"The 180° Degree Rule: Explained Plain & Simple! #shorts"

Here is everything you need to know about the 180 degree rule. Draw a straight line between your actors.
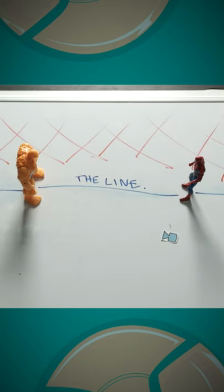[0:05]
This is called the line. Now pick a site to shoot on. You can place the camera anywhere on one side.
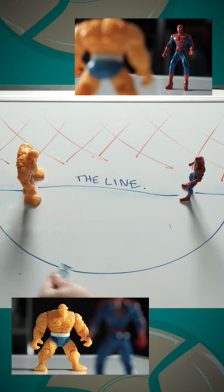[0:10]
Draw a semicircle off the line to give yourself an orbiting shooting space. This can be as big as you like. You might hear filmmakers say don't cross the line. This is the line they're talking about. Why?
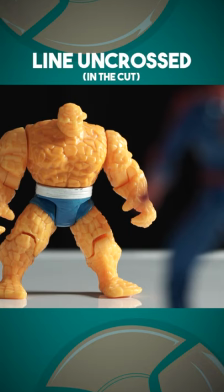[0:20]
Because if you don't stick to one side, your actors won't look like the face in each other when you cut it together.
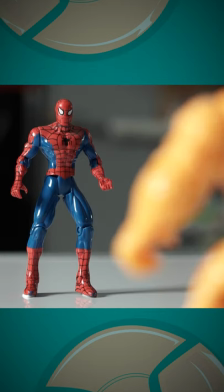[0:25]
The line is there for the audience to retain spatial awareness. Can you cross the line? I guess.
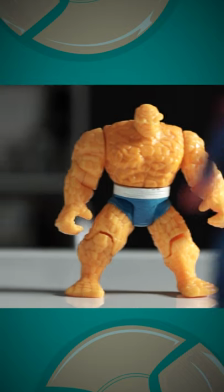[0:31]
Should you cross the line, no. But you can re-establish a new line mid-scene.
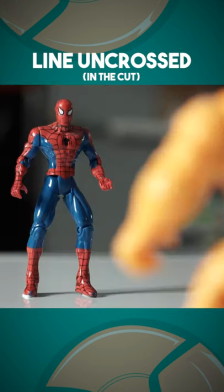[0:35]
You can do this by sliding over the line mid-shot or blocking the actors so they form a new line.
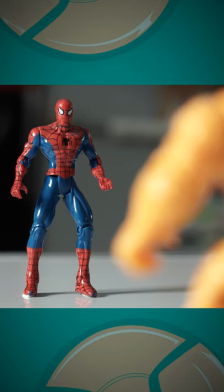[0:41]
Now you just commit to the other side for the rest of the scene. It's your job to take your audience for an exhilarating ride.
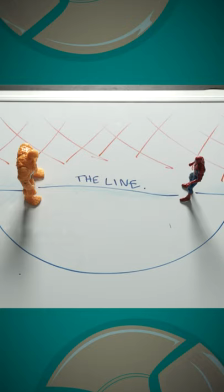[0:46]
The 180 rule is simply the seat belt on the roller coaster, so get them strapped in. And subscribe for more filmmaking knowledge bombs.